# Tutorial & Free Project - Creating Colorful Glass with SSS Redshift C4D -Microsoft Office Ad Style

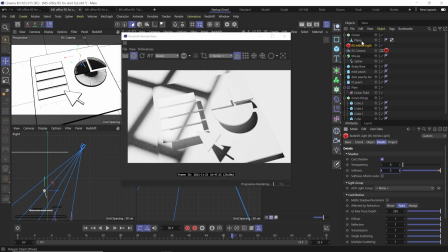But honestly, infinite lights alone can leave a scene looking kind of flat because there's nothing kind of backlighting or anything like that.
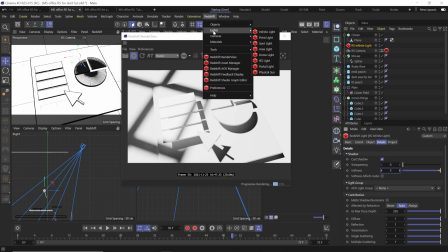So we're actually just going to add a dome light. Go to Redshift Lights Dome Light.
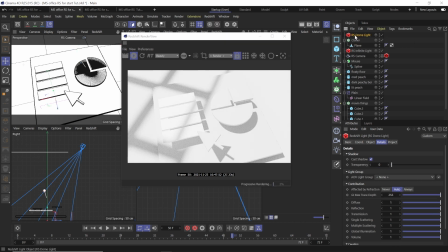And normally this is where you put HDRI maps or environment maps or whatever, but we're actually just going to leave it the default white, and that's just going to coat our scene with this really nice white light from all directions. And you can see it already looks a little bit better. So this dome light is a little too bright.
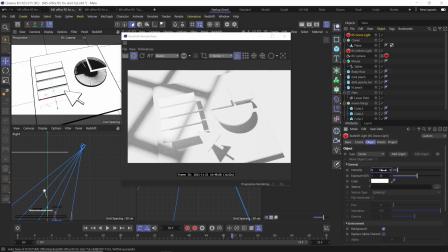We just want to lower the intensity of that down to 0.5. So now we're ready for the materials.
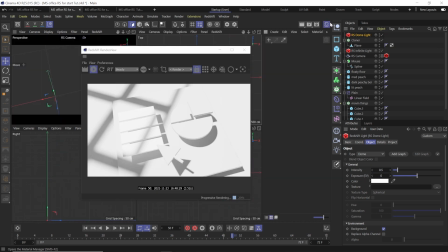Let's start with the blue rectangles. They need to cascade down from darker to lighter. Go over here to the material manager, create a Redshift material.
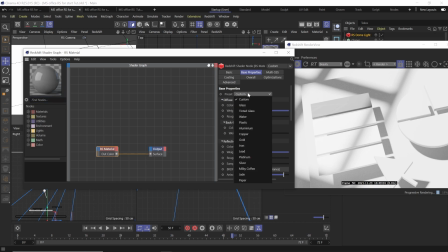We're going to go ahead and throw that on our shape. We're going to choose the preset tinted glass just as a jumping off point.
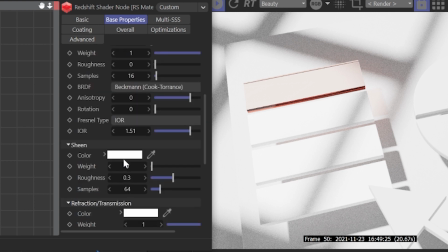And firstly, to make it look more like plastic than glass, we're going to change our IOR to 1.32. Next, scroll down to the subsurface scattering area.
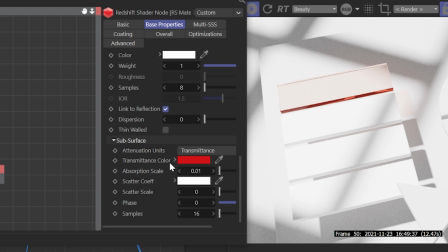We want to control the transmittance color and absorption scale to get the results we want. These are the only two things that we're going to change to affect our color and the way our glass looks.
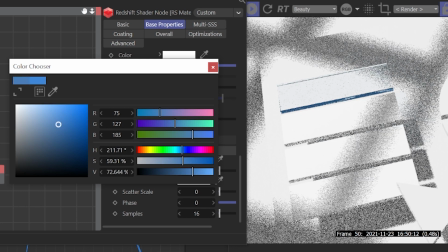So let's select a nice blue. Now, we don't want to go the lightest blue, and we don't want to choose the darkest blue for our cascade,
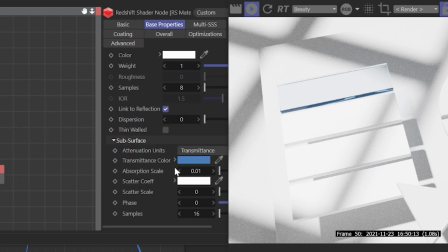because the way it's going to work is we're going to actually only adjust the absorption scale to adjust the color of our object as well. So you're going to want to choose the middle of the road blue. So we're going to choose this nice blue here, and we're going to set the absorption scale to 0.2.
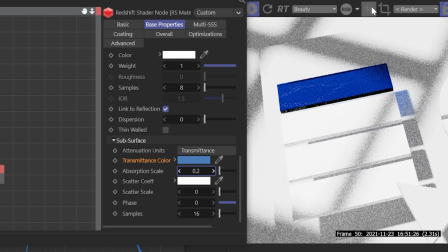Now, it doesn't take a lot. Absorption scale works in a way that the higher the value, the more light is absorbed into your object and it doesn't penetrate through, so your object becomes more saturated. Now, a smaller value is going to allow your object to be more see-through and a lot more clear.
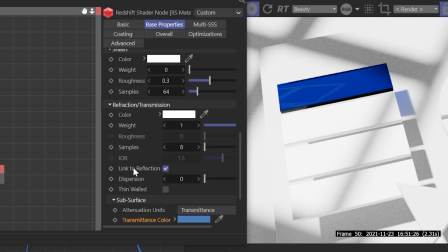So this is perfect. So lastly, what we need to do is go up to our reflection roughness and set it to 0.45 to kind of give it that frosted look.
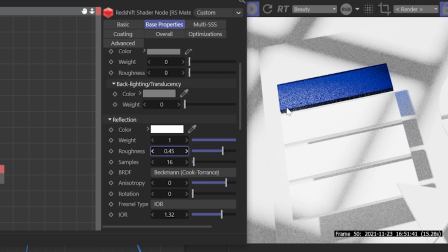That's looking good. Now just simply copy and paste by control click dragging that.
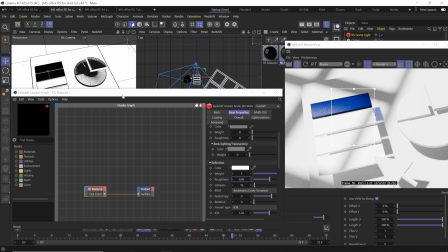Go ahead and put that on our other shape, and it's nice that the shader graph automatically updates, so we're looking at our new material.
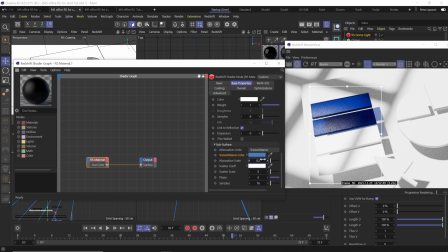So all we need to do now is go down to our subsurface scattering, and we're going to lower that absorption scale to 0.1.
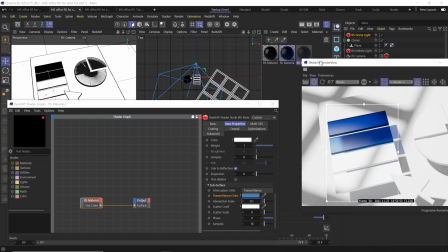This is going to give us a slightly lighter blue. Once again, copy and paste, put that on the third one, set that value to 0.035.
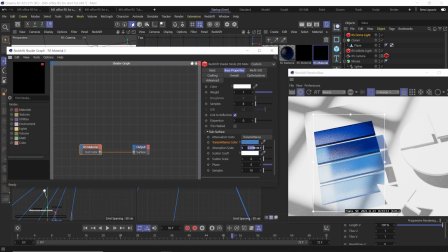Then again, last one, we're just going to do 0.015. And you can see, just by changing the absorption scale, we have this really nice cascading color effect where it kind of looks both thicker and darker into this nice lighter version of the same color.
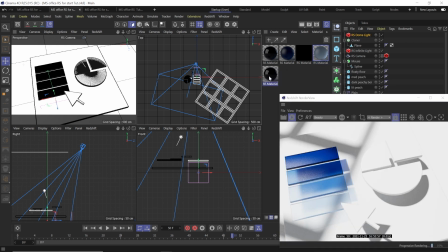Pretty cool. We can do the same thing, copy and paste again to start for the PowerPoint pieces. We can choose a nice orange and peachy color with an absorption of 0.2 for this.
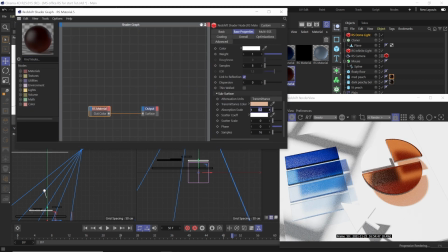Then we'll make a copy of that and do a low value of 0.025 for the top right piece because it's very see-through.
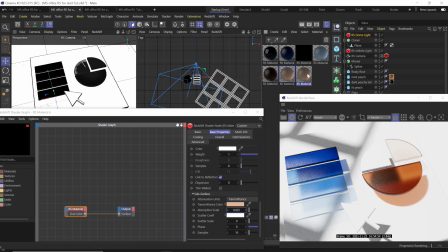And then lastly, for the other piece, it actually wasn't completely see-through. It was kind of this weird in-between color.
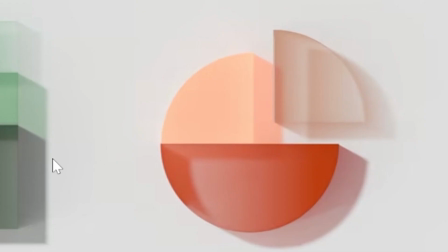It wasn't quite see-through, and it wasn't really just a diffuse color either.
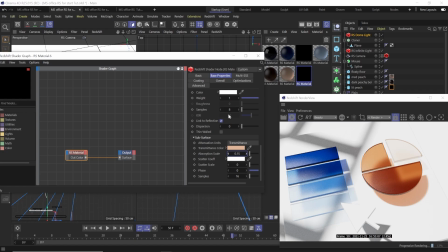So to create the look that I wanted to create here, for the last material, we make the absorption to 0.15, but we're also going to go into the emission channel, add a darker version of our orange peach color to that,
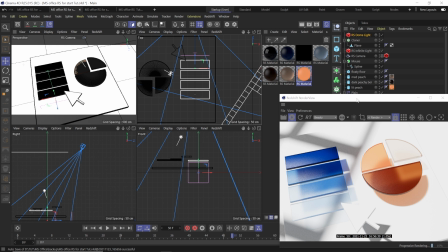and then set the weight of the emission up to 1. Lastly, for the mouse cursor, I wanted it to be see-through, but have a black edge.
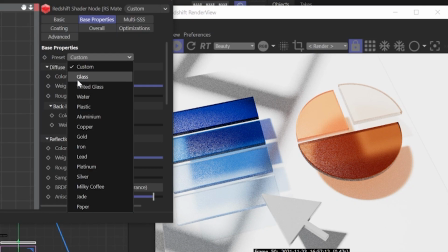So let's create a new material. Go to the preset glass, then we're going to go to the IOR and change that up to 1.8.
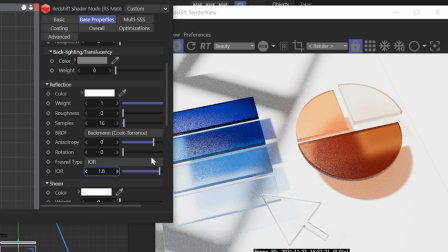That's just going to make it appear a little more distorted as that mouse moves over things. Change the roughness to 0.3 to make it a little frosted. So now let's go to create the stroke effect of that black edge around. We're going to need a curvature node and a ramp node.
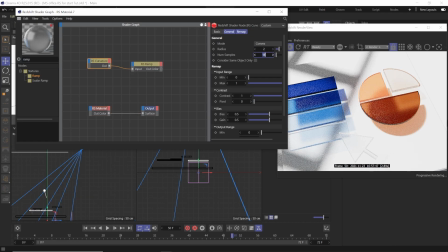In the curvature node, set the radius to 2 and the samples to 64.
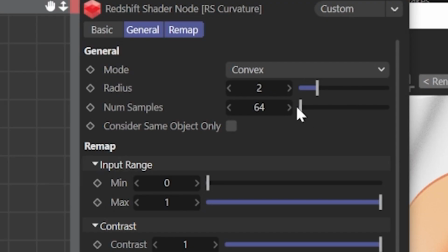Be sure to type that in because for whatever reason, the sample slider for the curvature node, it goes from 1 to bajillion. It's ridiculous. And if you have IPR going and you accidentally click somewhere along this, you can lock up your computer because you're trying to render with a million samples that you don't need.
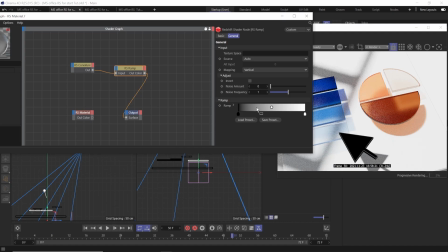Plug our curvature into our ramp node. Go down, invert our ramp by right-clicking and choosing invert. Clamp it way down. Plug this into the refraction color of our material. And now we have this nice see-through cursor with a classic black edge. So there we go.
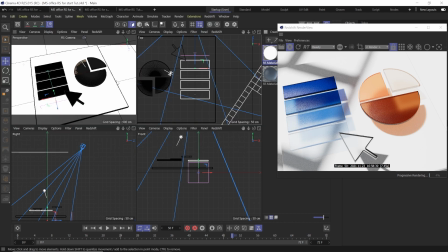Now we have our lighting and our material set in our scene.